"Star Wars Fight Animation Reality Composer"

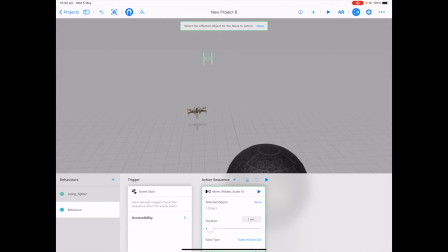247s
Now what we want to do is have our TIE Fighter dip down to the level of the X-Wing and then shoot along after it so it looks like it's chasing it. Clear the position and the rotation.
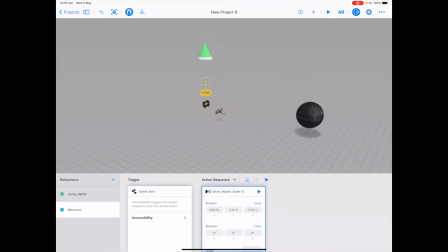260s
Use the green arrow to drag the TIE Fighter down and move it forward a little bit. Change the ease type to ease in. Tap plus next to action sequence and choose another move rotate scale 2.
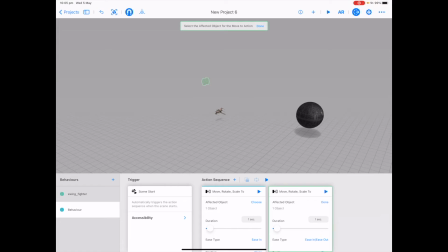276s
Make sure your affected object is chosen. Change your ease type to none. Clear your position and rotation.
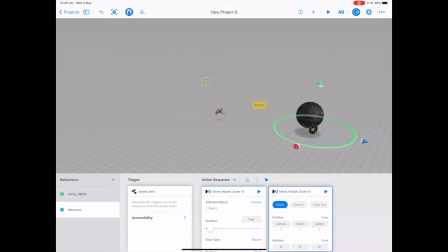288s
Pull the TIE Fighter down and drag it all the way forward. You might have a bit of trial and error to get it into the right position. Tap play next to action sequence to test. Now it's going a little bit slow. We know that our X-Wing is quite fast, so let's change the duration of the first part.
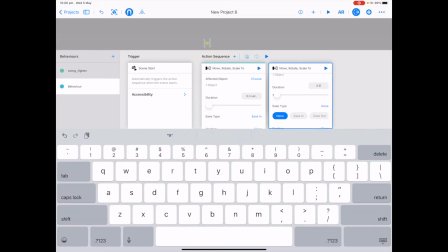306s
and the second part, and tap play to test.
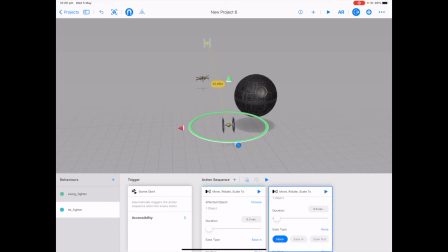313s
Tap play next to AR to check the whole scene.
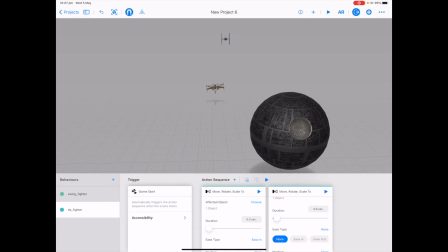319s
Feel free to change the timing or the distance that these travel.
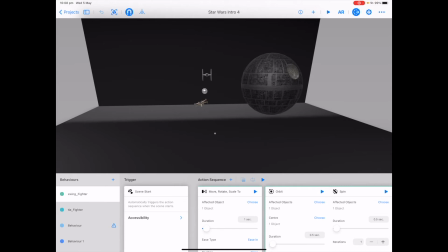327s
In the medium animation, we're going to get the TIE fighter and the X-Wing to orbit and spin around some objects that we'll have hidden.
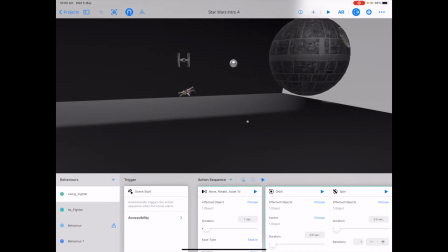336s
At the moment, we can see them. They are two small spheres that we've made look metallic just in case we don't put on a hide behavior. So it kind of looks like it could be space junk anyway. If I tap play, I can test out this sequence and see what it looks like.
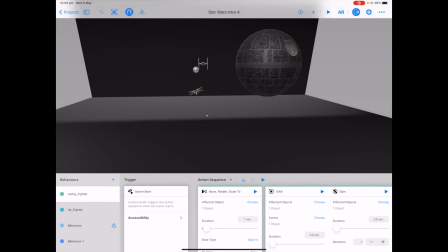353s
So you can see that we've kind of added a little bit of a spin to create a little bit of drama in here. Let's look at the cards for our X-Wing fighter. So we're starting with a scene start for our trigger. Our first action sequence card is Move Rotate Scale 2.
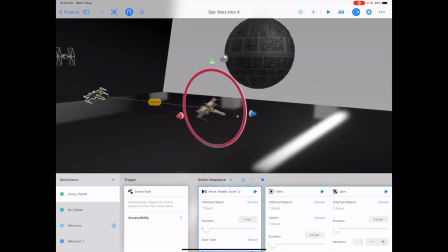368s
And if we drag around our screen, we can see that the X-Wing travels just towards the sphere that we've added in.
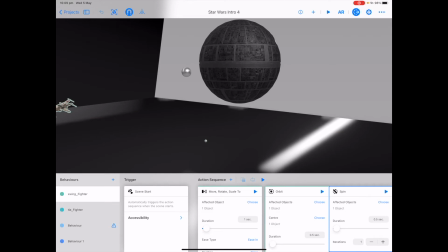375s
Then we've got two cards joined together, an orbit and a spin. If we tap on play of each of these cards, we can see what they do.
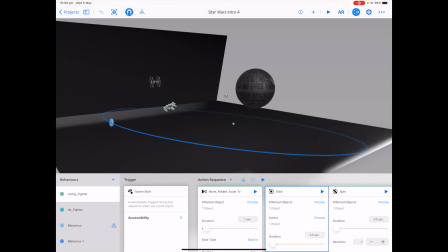When they're separated, they don't seem to make a lot of sense, but when we combine them together in context, what happens is the X-Wing seems to spin and move past that circle.
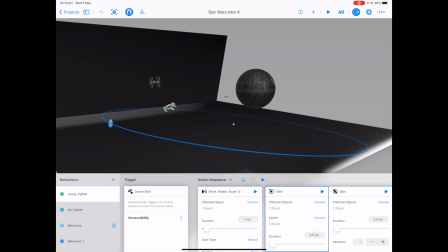400s
Tap on play to check all of our behavior cards. So you can see it looks like the X-Wing fighter ducks down underneath the sphere and then does a circle to come out. After our spin, we've added on another Move Rotate Scale 2 card to keep the X-Wing flying forward.
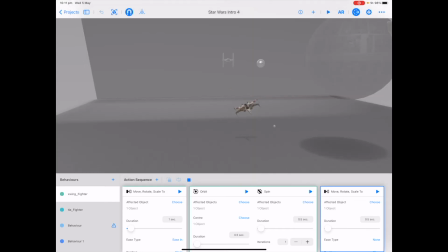419s
Let's tap play again to see what happens in this scene. Our TIE fighter performs in exactly the same way.
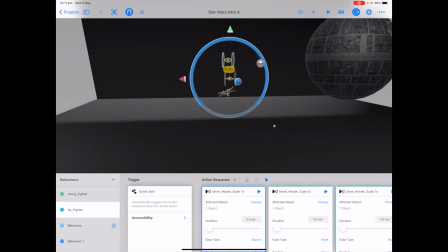427s
We have a trigger of a scene start, a Move Rotate Scale 2, where our TIE fighter moves down.
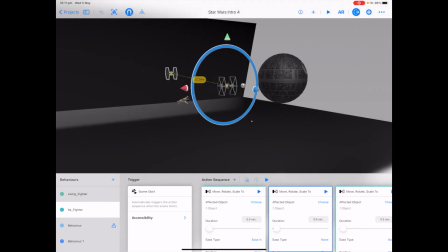434s
We have a second Move Rotate Scale 2 where the TIE fighter approaches the sphere, and we have three cards joined together, Move Rotate Scale 2, Orbit, and Spin. If we play these cards separately,
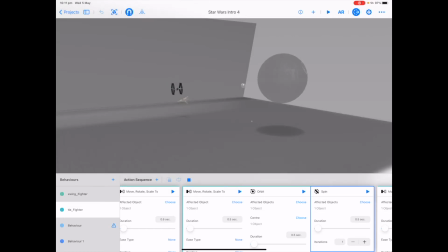450s
they don't really make a lot of sense, but all together, they combine to create some interesting effects.
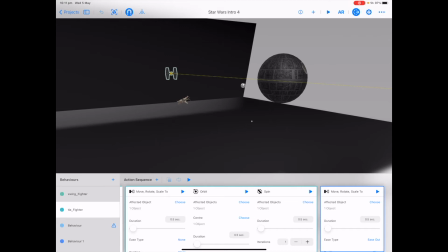456s
Our last card is also a Move Rotate Scale 2 where the TIE fighter continues to chase the X-Wing fighter.
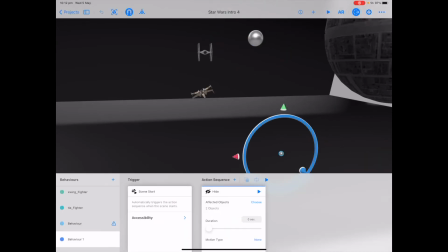465s
So our spheres, which our TIE fighter and our X-Wing orbit and spin around, we hide them when we tap play or when the scene starts. So we've added in a behavior with a trigger of scene start and an action sequence of hide. And on this card, we've chosen to hide both objects at once.
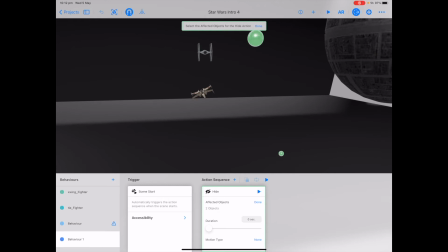483s
We've made sure that the duration says zero, so it doesn't hide to fade out, but hides instantly when we tap play.